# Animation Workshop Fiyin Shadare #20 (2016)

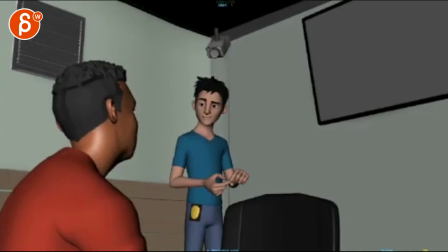(0:04)
all right new updates here check it out
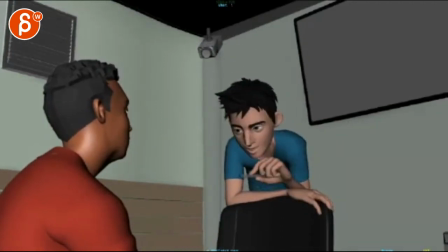(0:10)
your internet activity over the last 10 years is being screwed sorry I should have watched the whole thing but I'm
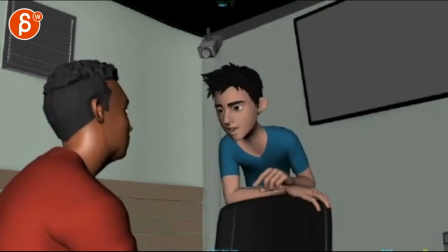(0:18)
immediately bumping on years on his lip sync video for the last 10 years it's a bit late there's something weird you're losing the mouse so much activity over the last 10 years is being actually over the last 10
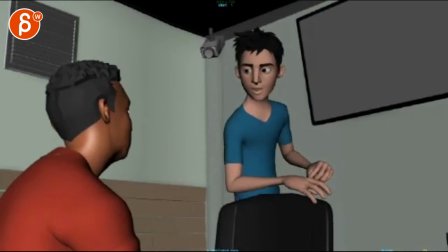(0:31)
years last 10 and I say last 10 I don't close my lips so I'm
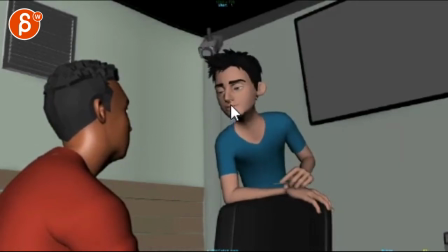(0:37)
this is confusing shape that you go so so closed and in years this just
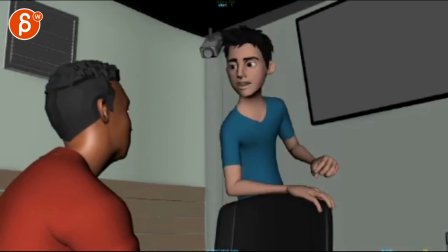(0:43)
this feels more like y'all right this is the year
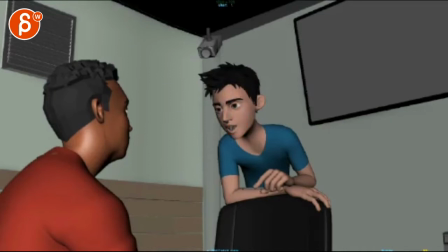(0:49)
sing the years would be like all the way back here I'm exaggerating but years you really want to open up that mouth there your internet activity over the last 10 years is being screwed careful here you go up in a very straight way and then your wrist rotation is always the same remember
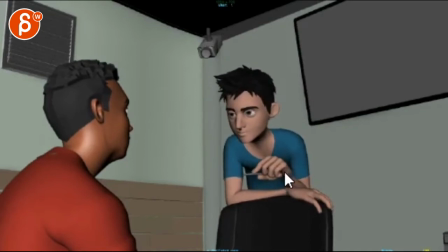(1:06)
my little IK lecture this is the there's the red flag right there it worked on hiding that IK same thing here just the way that rotation turns here on the wrist and then very straight translate on that arm,
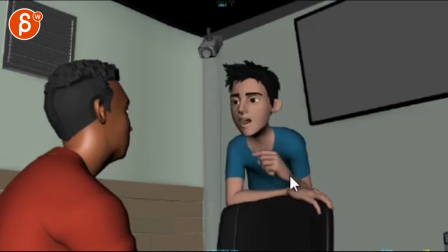(1:25)
so very IK there. Hold that little wrist rotation up, it feels a bit drifty. It just happens very slowly throughout.
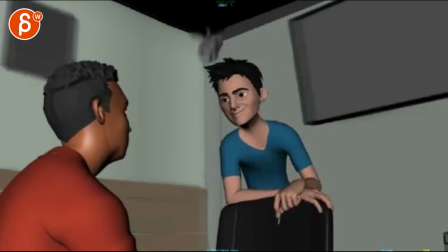(1:41)
Rest is good on his arms.
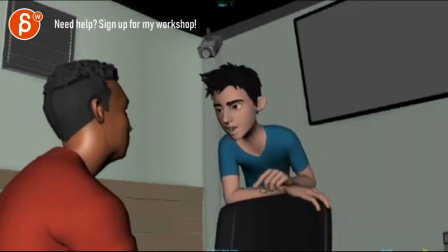(1:47)
And then when you say years, see how it just goes down with the whole body and head? I would still have an ever so slight, even if you track the note, an ever so slight arc up, so it has a little bit of years.
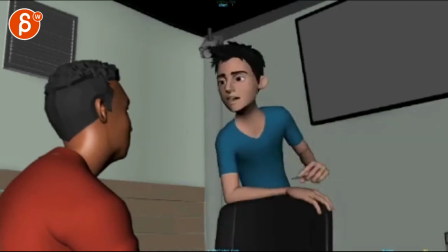(1:59)
the head just a bit during years as 10 years is being scrutinized
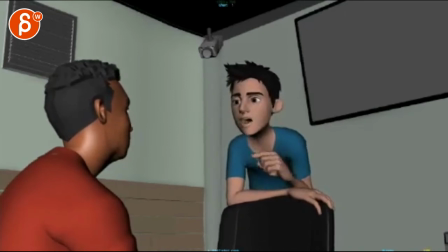(2:05)
nice this is being scrutinized even through here it's a straight up you could have like a slightly scrutinized like a little bit of the arc and then back that's great in
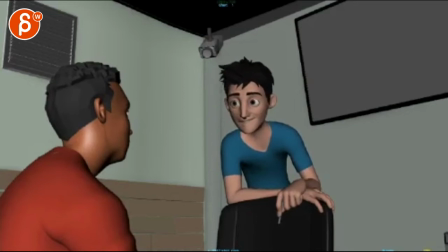(2:26)
detail and i would still take probably a frame out of the first two left right it still feels a bit vivid detail versus vivid detail you know you really want to feel that vivid
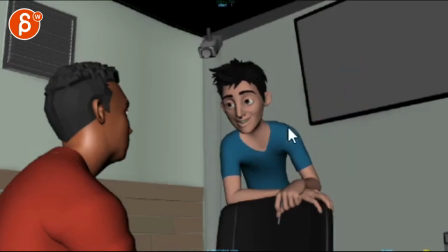(2:41)
detail that shake there it's cool though definitely coming along really nicely
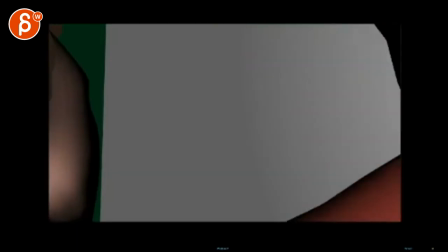(2:49)
that's a bit funky first impression because I'm seeing you know like what what
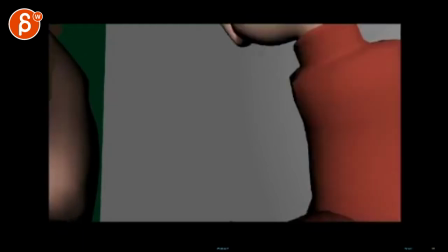(2:56)
is going on here I'm not understanding those shapes and then you got that it feels like it feels like he's punching.
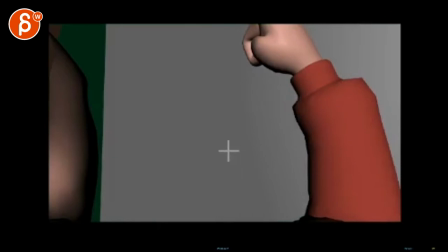(3:05)
If you hit, you know, if you do a fist, you would have, you know, your fingers in like that, but then your thumb is over. You know what I mean? It's over the whole thing and now the thumb feels like it's inside the index. You're going to break your thumb.
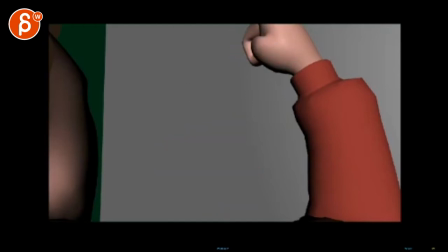(3:21)
You're going to want to put that thumb over there, just pose-wise, and I would do the fist here.
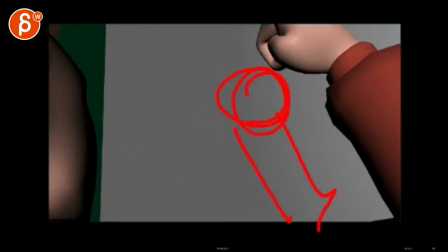(3:28)
You know, like that would be your composition.
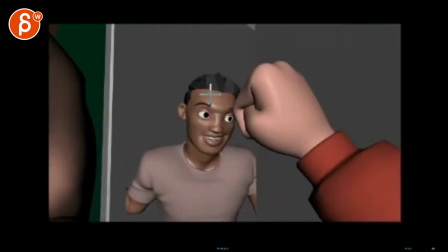(3:34)
And I probably would not linger so much, because then A, you get a tangent between these two, and it looks like he's looking at the fist. It's like a ginormous fist.
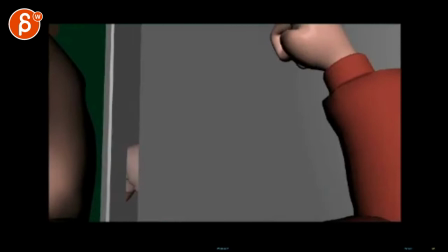(3:45)
If you're saying that, well, I'm hitting, that's the size of my fist.
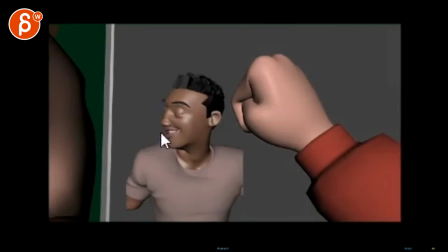(3:54)
His fist is still as big as his head. I'm still not quite understanding maybe this rig is scaled up much bigger than this guy or you got a crazy lens but there's something really weird like at this point i would do probably like a 45 lens or something in maya